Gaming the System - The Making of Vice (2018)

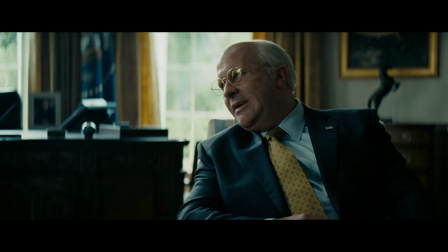(8:12) Therefore, uh, if the U.S. does it, by definition, it can't be torture.
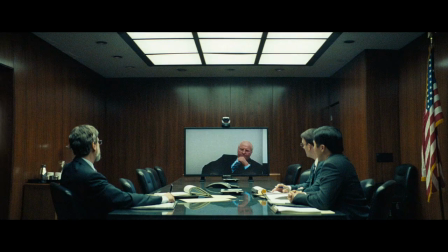(8:19)
When Cheney started redefining a lot of the legal terms that are the foundation of America, basically, especially with torture,
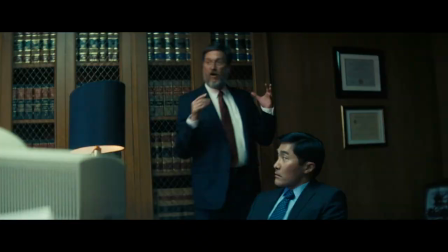(8:26)
surveillance, enemy combatants, all of this stuff was done in a very dry, quiet way. So how do you make this interesting to an audience? This is life-changing stuff.
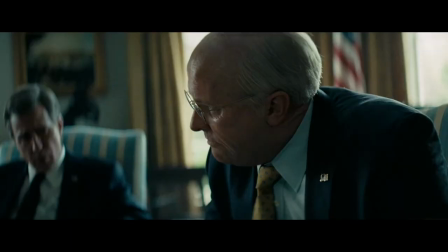(8:40)
This redefines the position of America in the world. Cheney after 9-11 was just unfettered.
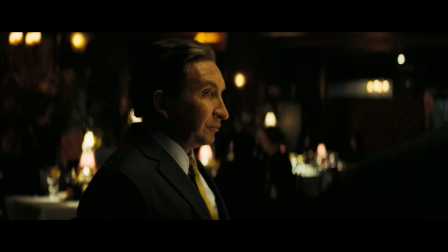(8:47)
He could do whatever he wanted to do and it felt like a bunch of power-hungry guys at a table just going, give us your best menu.
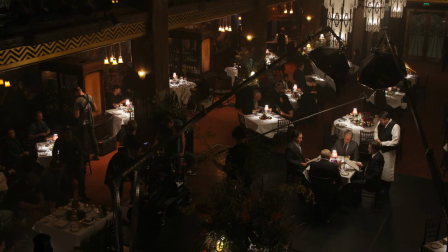(8:55) Good evening, gentlemen.
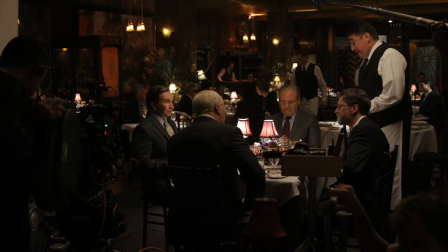(8:56) Tonight we're offering the enemy combatant, whereby a That person is neither a prisoner of war nor a criminal, and therefore has no protection under the law.
The scene takes place in a very posh restaurant where some leading members of the Bush administration are meeting,
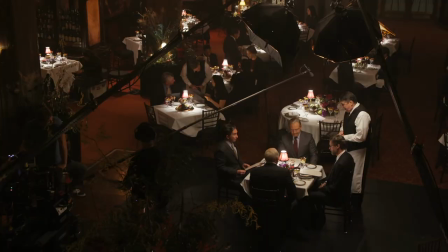(9:12)
and in keeping with the whole kind of satirical tone of the movie, my job is basically to give them the specials,
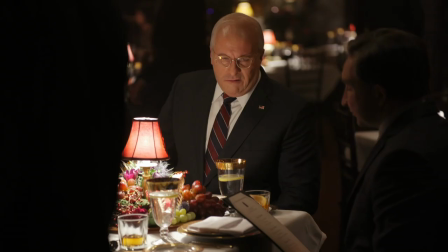(9:18)
but of course the specials turn out to be not alternatives to the menu, but alternatives to how to basically organize a war.
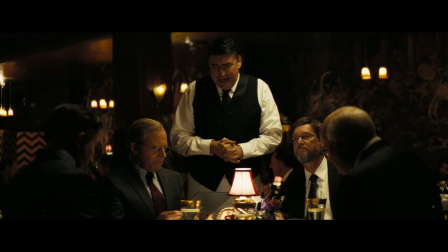(9:25) And we also have a very delicious and fresh War Powers Act interpretation,
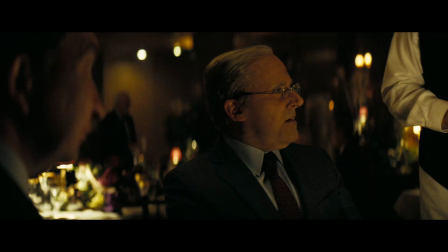(9:30) which gives the executive branch broad powers to attack nations or people who it deems still possibly a threat. Oh, that sounds delicious.
These things that Alfred is talking about as his specials are horrible human atrocities,
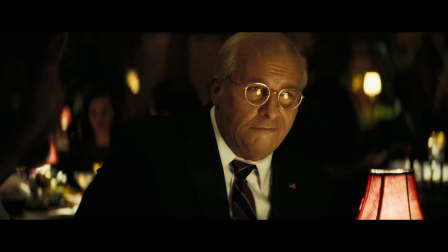(9:45)
and it's done with such whimsy that you can't help but laugh, but also feel sort of sick at the same time.
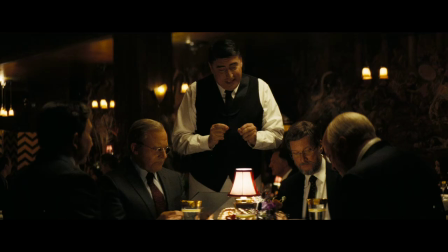(9:52)
The scene in the restaurant is one of my favorite things. It's the way that he explains something in an unexpected way that sort of challenges you to pay attention.
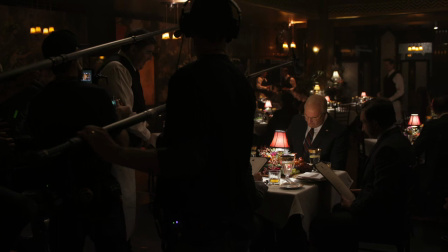(10:00)
You're just like, wait a second, what does the waiter say? And suddenly you're paying attention, and you're absorbing the information.
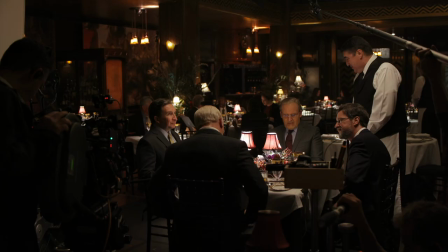(10:05)
That's kind of the game of the whole movie, is, you know, trying to get people to go with this stuff, that if you were just told it or read it in a newspaper article,
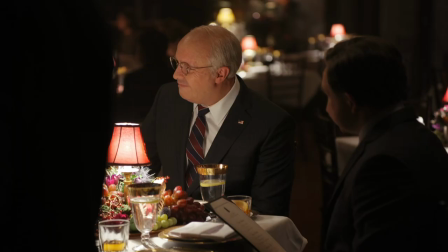(10:12)
you'd be bored.
So, gentlemen, which would you like? Well, more.
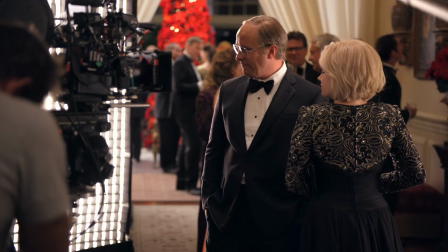(10:19)
Right from the beginning when I was writing the script, I did not want someone doing an impersonation of Chanian. And then about halfway through the script, I started realizing this is the most mysterious,
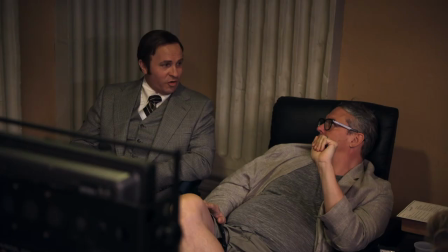(10:29)
difficult-to-peg character I've ever worked on, and there's only one guy who can do it.
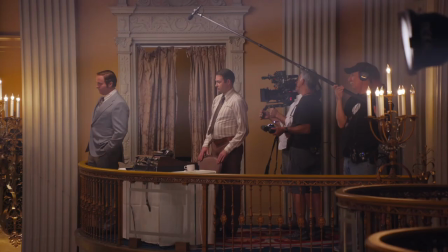(10:34)
It has to be Christian Bale. Well, my first thought was that Adam was batshit crazy, right, in coming to me.
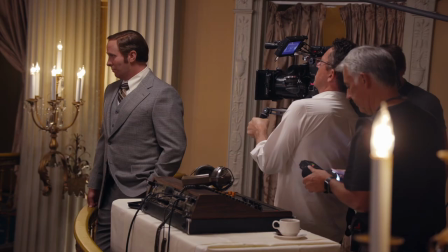(10:40)
Loving the idea of the challenge, but thinking, nah, just be on me. There were a number of texts between myself and Adam where I was saying, you bastard, do you realize how much hard work this is gonna be?
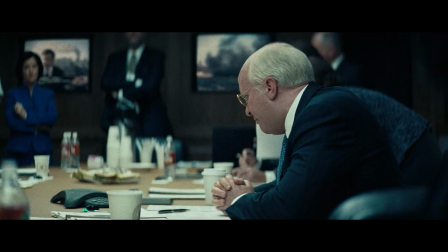(10:52) You have authorization to shoot down any aircraft deemed a threat.
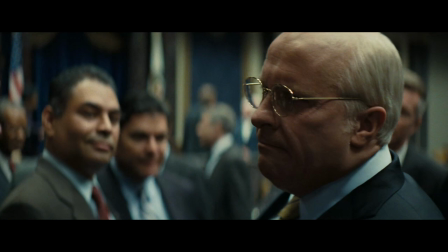(10:57)
There was never, in Adam's mind, anybody else other than Christian. If he didn't want to do it, I couldn't tell you what plan B would have been. My experience with Christian Bale on The Big Short was that he doesn't just do an impersonation of people.
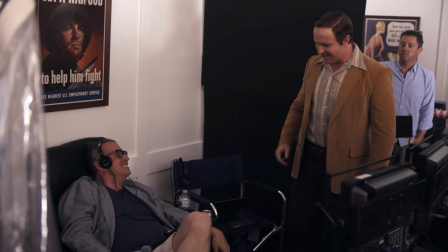(11:09)
He actually breaks them apart and puts them back together again, and that's what I wanted.
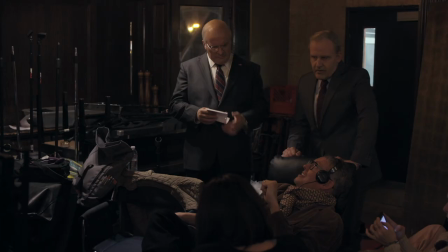(11:14)
I think he's one of those actors that could do anything. He never seemed to be breaking a sweat. Fortunately, he was very, very intrigued, and he and I talked about it, and I talked about how this is really a mystery, this is really something we have to solve together, and he does crazy research for every character. So he was totally on board. The deal that Adam and I made was I said to him,
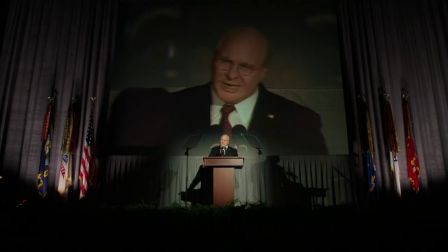(11:35)
what I'm gonna do is try as much as I can to come at it from a positive point of view and absolutely embrace Cheney's own politics with sincerity.
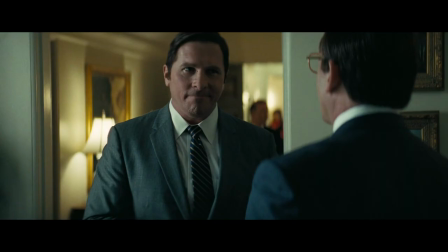(11:44) What's it gonna be? Is it a yes or a no? It's a yes. You don't even know what the question is, do you?
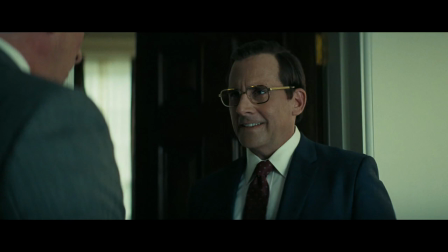(11:50) I'm assuming it's... No, no, no, no, it's okay. It's exactly the kind of yes I was looking for.
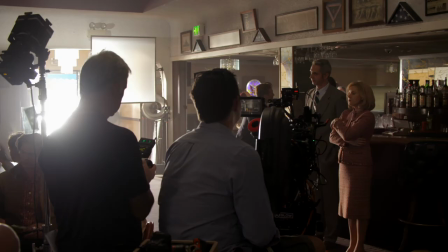(11:56)
This man has always been an actor that loses himself in a role, and this, he's unrecognizable, and the performance is so spot-on, it's so incredible.
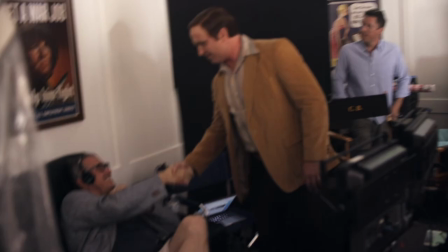(12:05)
It really felt like Christian was a collaborator in making this movie.
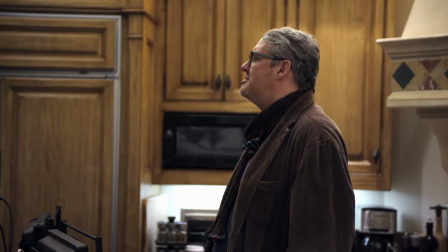(12:10)
He kept challenging me as the filmmaker and asking questions and beating me up as far as, like, what my interpretation of Chaney was.